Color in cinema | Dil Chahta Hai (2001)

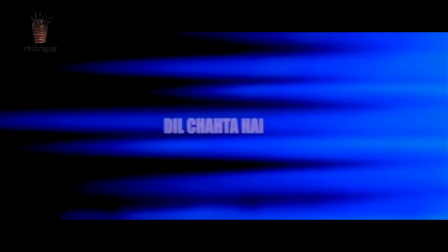Recently, Dil Chaatahai completed 20 years of its release.
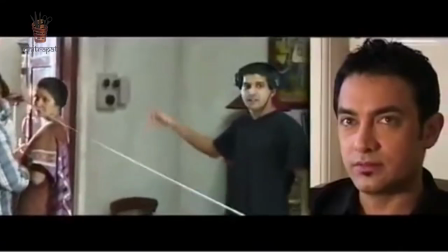Dil Chaatahai is a movie that defines filmmaking language in another direction,
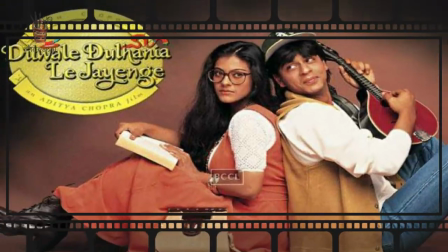just like Shole, Dulwale Dulanya Le Jayenge Hamaap Ke Ekon and Mughla Azam.
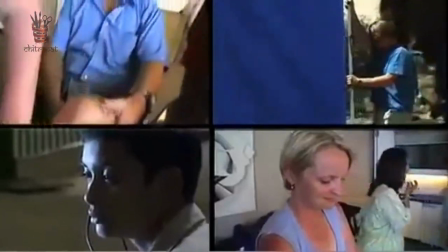When we talk about the technical aspect of the filmmaking process, we only deal with images and sound by default.
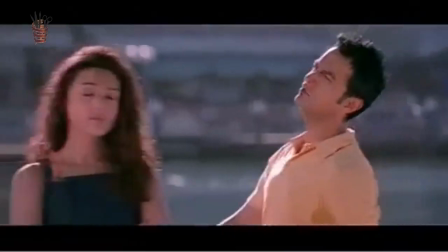Cinema is storytelling through an audio-visual medium. The visual part does constitute almost half of the film.
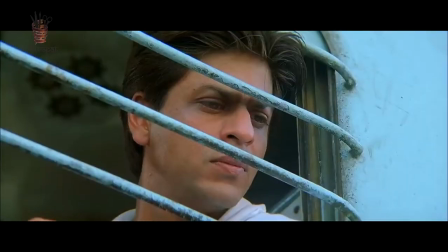Most of the visual part is covered in cinematography i.e. the frame composition, camera angles, and camera movements.
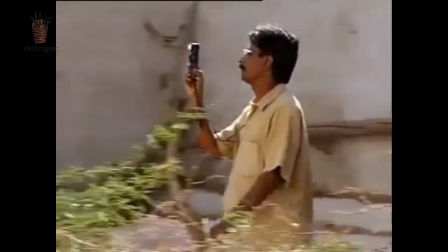But there is one crucial aspect of this visual communication tool that most filmmakers don't give much importance to.
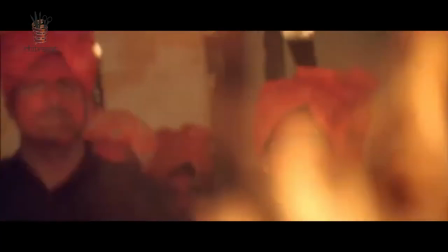This tool is Color. Only very established and great filmmakers use color to maximize the capability
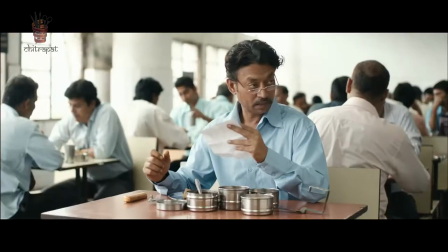and give the best emotional experience to the audience we are emotionally affected by specific
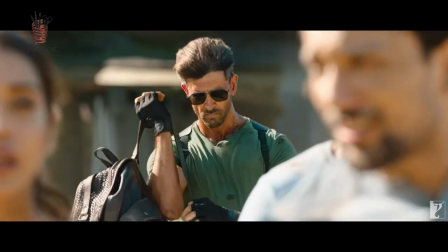color in a certain way although this does depend on the community or race
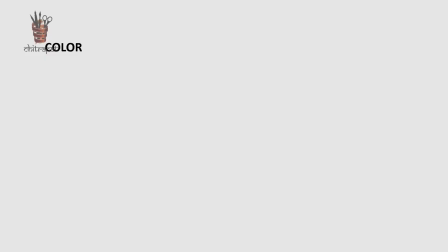which one belongs as we all know there are three basic color called primary
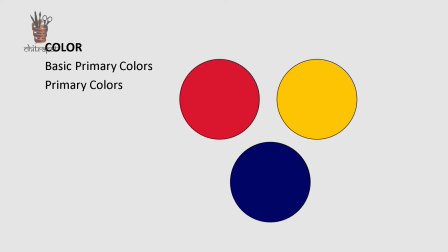colors which are red yellow and blue combining these three primary color makes secondary color
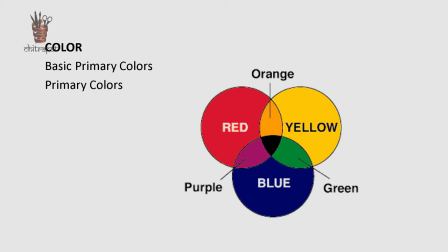that are orange purple and green then combination of this primary and secondary colors makes tertiary colors dr.
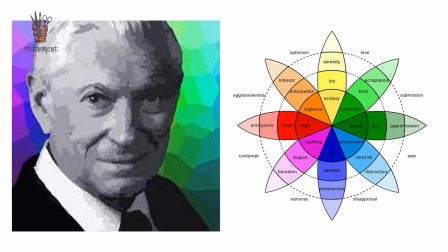Robert look check It created a wheel of emotion to illustrate different emotions with different colors used in visual storytelling. These individual colors have different characteristics, like blue symbolizes trust, loyalty, wisdom, confidence.
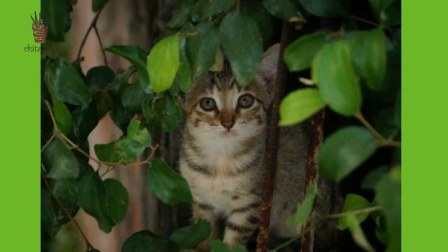Green is the color of nature, symbolizing emotional correspondence with safety, along with growth, harmony, freshness, and fertility.
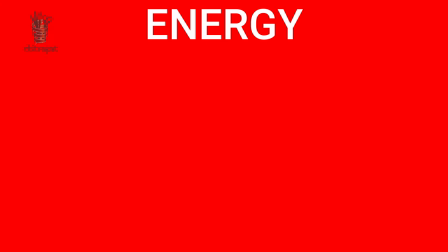Red is the color of fire and blood, so it is associated with energy, danger, strength, power, determination, and passion.
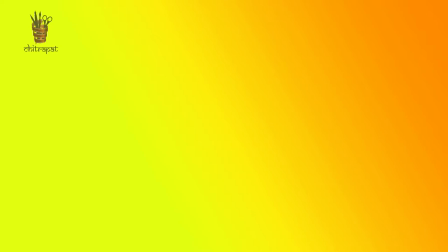Yellow is the color of sunshine. It is associated with joy, happiness, intellect, and energy.
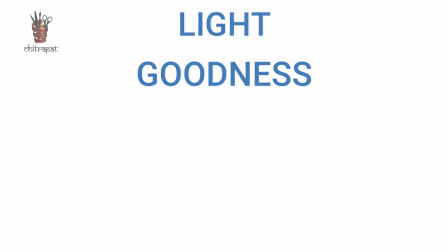White is associated with light, goodness, innocence, purity, and virginity.
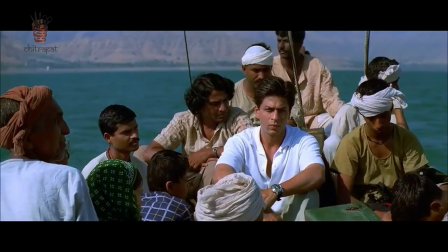It is considered to be the color of perfection. There have been significantly fewer Indian films that have been using colors effectively.
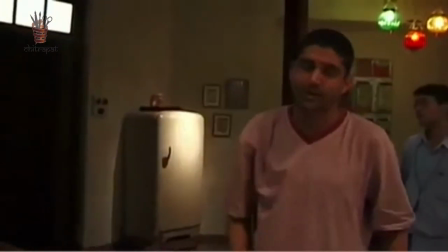However, Faran Akhtar directed Del Chata Hai in 2001, used a very distinct color.
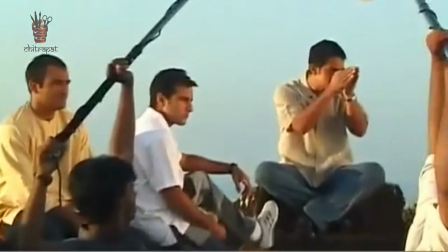Looking beyond the layer of storytelling and the lead actor's performances in the film,
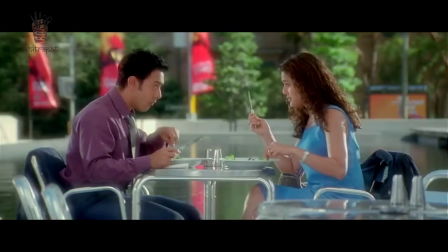one can also see the beauty of how colors have been used to manipulate the audience's emotional connection to the story.
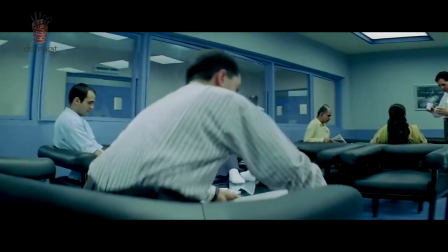There is an apparent use of two colors throughout the film, i.e. blue and green.
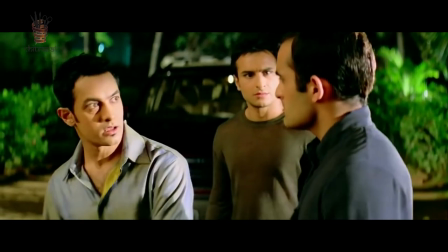Since the film is about the story of friendship and the fight between close friends and about understanding love and getting matured in life,
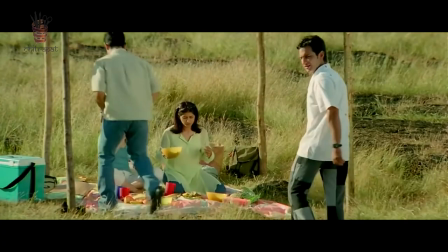blue, green, red, purple, yellow and and white colors are used to depict these changes in the film.
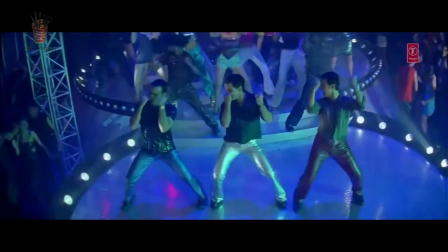Friendship The bond of three friends is shown by the use of saturated blue color.
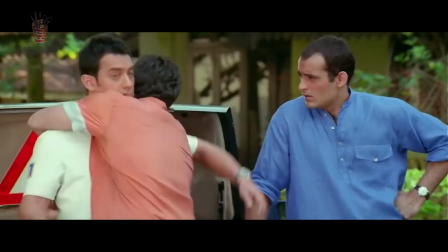This is evident in the scenes involving the bonding of three friends. A saturated blue color is present in the frame.
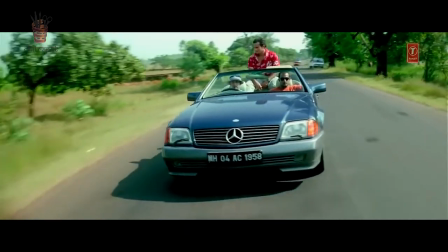Notice that even the car they drive to Goa is blue.
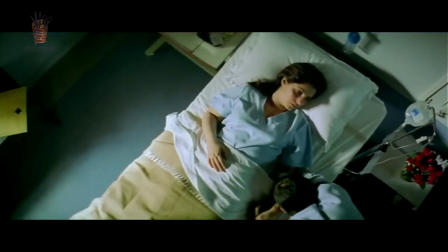Death or Sadness Whenever the film's mood is of sadness or death, a less saturated tone of blue or green is used.
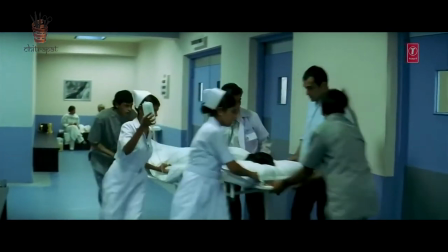Here the characters are shown surrounded by these colors and also wearing clothes of these shades.
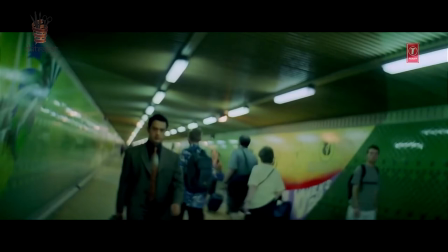Heartbreak Only the character of Akash played by Aamir Khan and Siddharth goes through the heartbreak in the film.
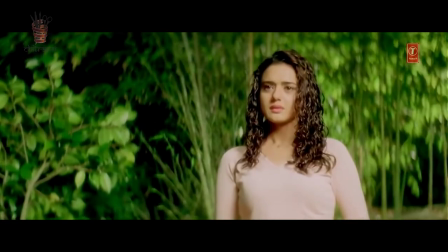During this phase, Akash's love interest Shalini played by Preeti Jinta is also surrounded by saturated green color.
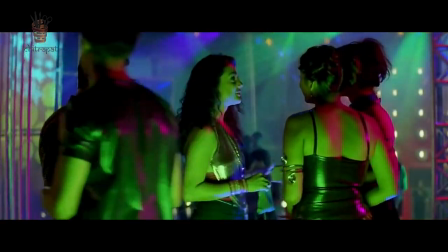It is also interesting to see that even their first meeting is showcased in green.
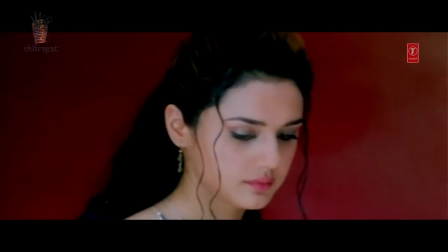Love The feeling of love is expressed with the color red. This is also true for the characters of Samir and Pooja.
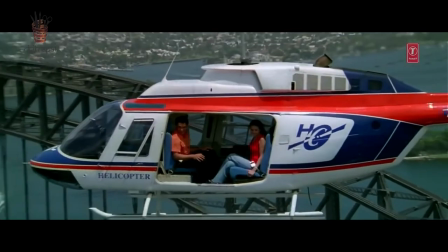The color red also surrounds the characters when they start to have feelings for each other.
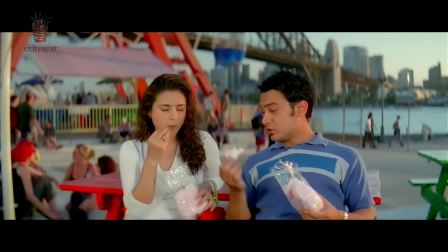It should also be noted that whenever there is any depiction of love or even a discussion related to love,
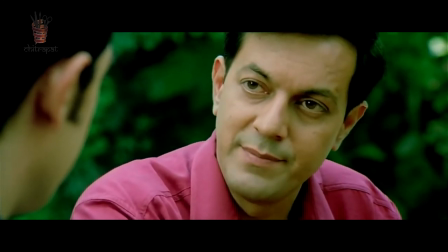for example, between Akash and his father, Shalini's uncle and Akash, we see a shade of red in the frame.
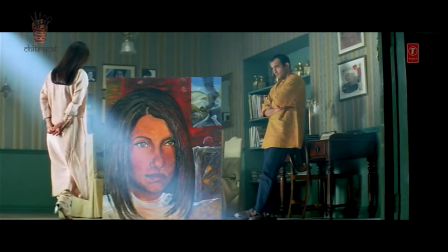However, the color red is not used for the love of the character Siddharth,
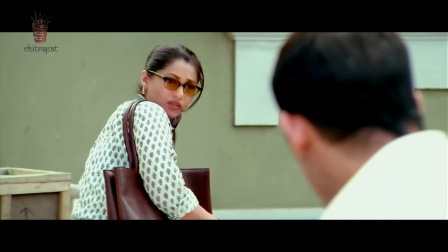except for the scene where he first sees his love interest Tara, played by Dimple Kapadia.
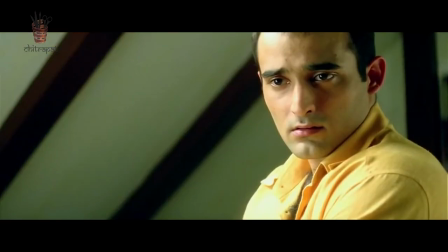This may be since it has been a one-sided love and Tara does not have any emotion towards Siddhar.
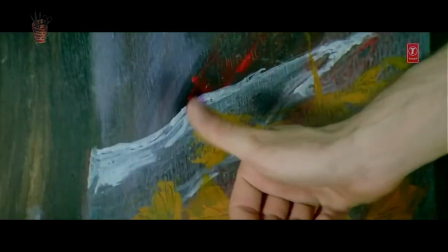For him, probably yellow color is the symbol of love.
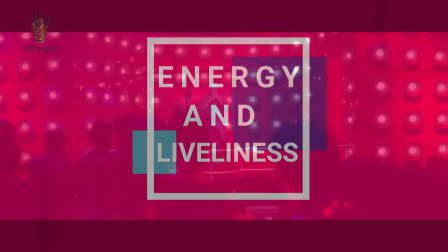Energy and liveliness This is represented in the film using saturated colors of red, yellow and orange.
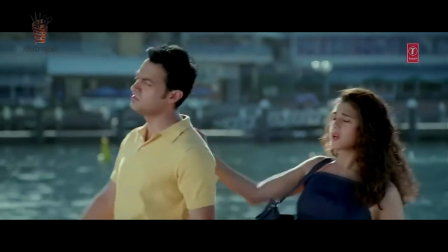The tone is mainly present during the Goa trip of these three friends and while Akash is bonding with Shalini, where these characters are in the most joyful phase of their life.
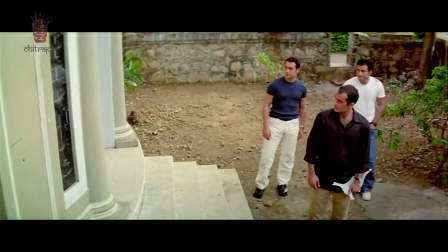Maturity These three characters eventually mature with age and understand life and relationship.
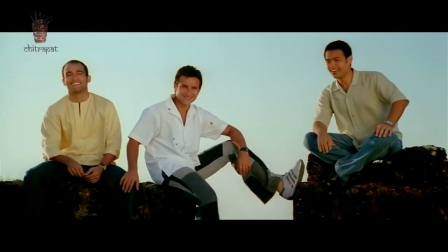This is shown to us by using white and yellow shades, either in their clothes or within their surrounding.
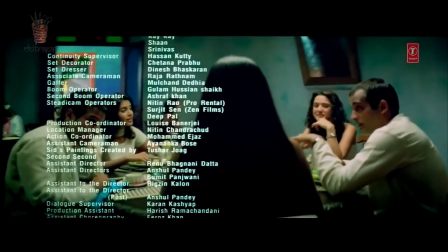This is noticeable during the film's conclusion when during the end credits,
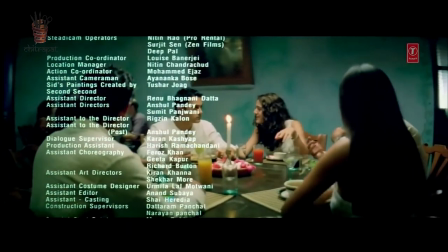where the characters are wearing white dress and not the usual colors they are associated with throughout the film.
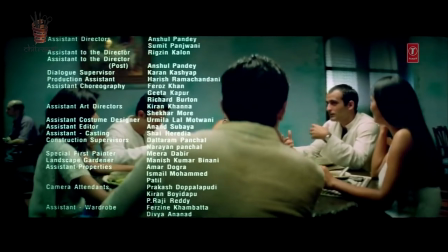It is also interesting to note that during the whole course of the film along with blue,
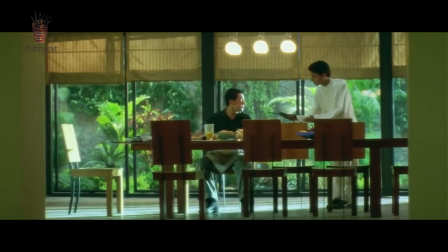the color green or greenish yellow has always accompanied these characters, almost as a symbol of life surrounding and protecting these characters.
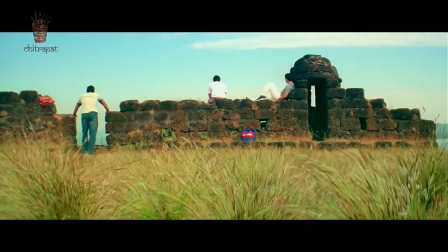Please note that these are purely my observation and point of view for the use of colors in Dilchatay.
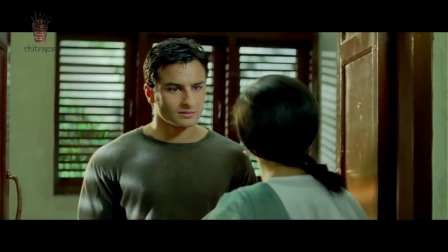I have not discussed or met the filmmakers or even seen and read the interviews of these makers in the context of the film.
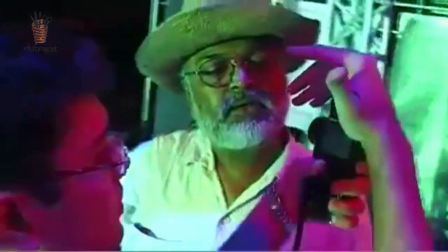The filmmaking process involves many decisions to be made by the makers but during my innumerable watching of this film,
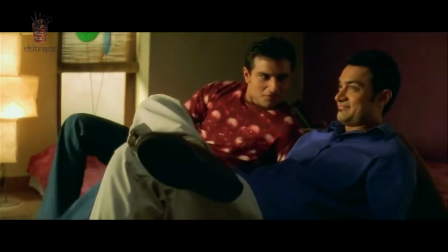a recurring color pattern has motivated me to dig deep and trying to understand how emotion is conveyed with these colors.
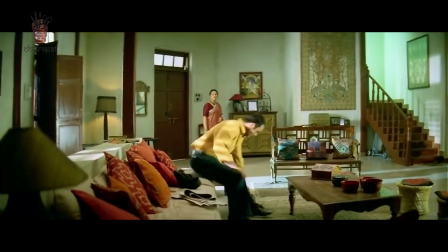Do watch this film again, this time from a different perspective. It is also interesting to note that the color pattern of each character's costumes and the color
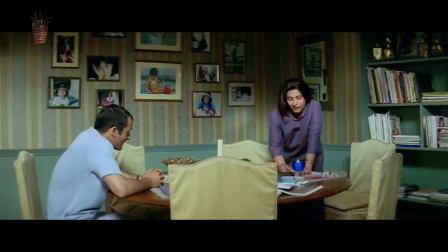schemes used in their respective rooms and their surroundings during the different moods of the film.